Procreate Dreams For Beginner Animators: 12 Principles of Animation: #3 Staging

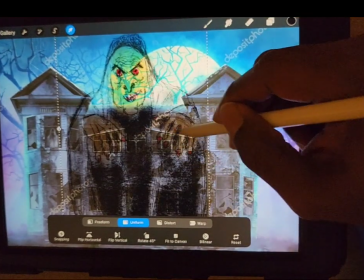[4:28]
Or is it better to have her more front and center, make her more come up, like pop up or something like that?
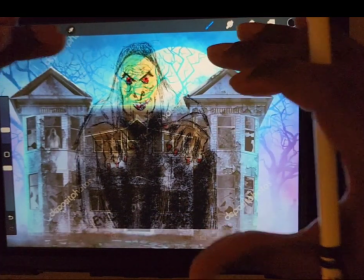[4:35]
The idea is this would convey more that dark mood,
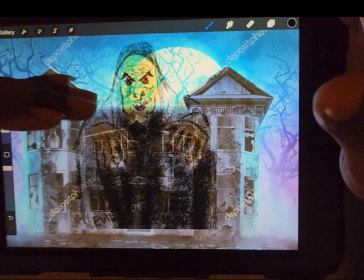[4:41]
that spooky feeling, versus the other background with this witch in the scene.
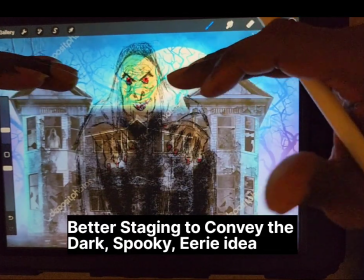[4:47]
And if the story is, and if the business for that particular scene is spooky, dark,
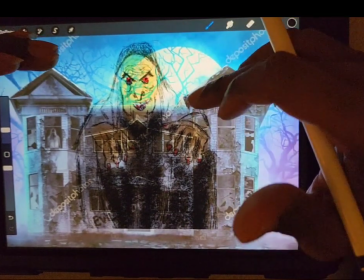[4:51]
and sort of scary, this is more conveying that message than the other thing.
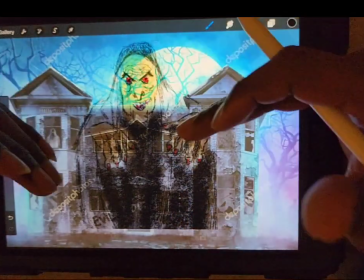[4:57]
This is more clear, and it's clear that this is about that. The other one doesn't do that.
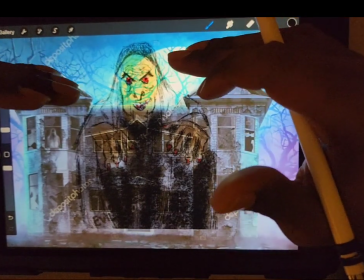[5:02]
So anyway, if you want to post your animations or have them commented or get some feedback on it, you can join our private Facebook group.
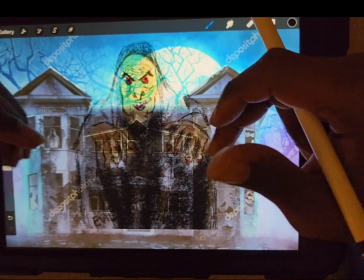[5:11]
I'm going to leave a link in the description below for that. And we would love to have you over there.
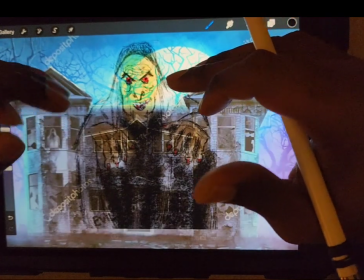[5:16]
Once again, thank you for hanging out with me. principle number 4. All right, guys, see you on the next one. See you in the next video for Peace.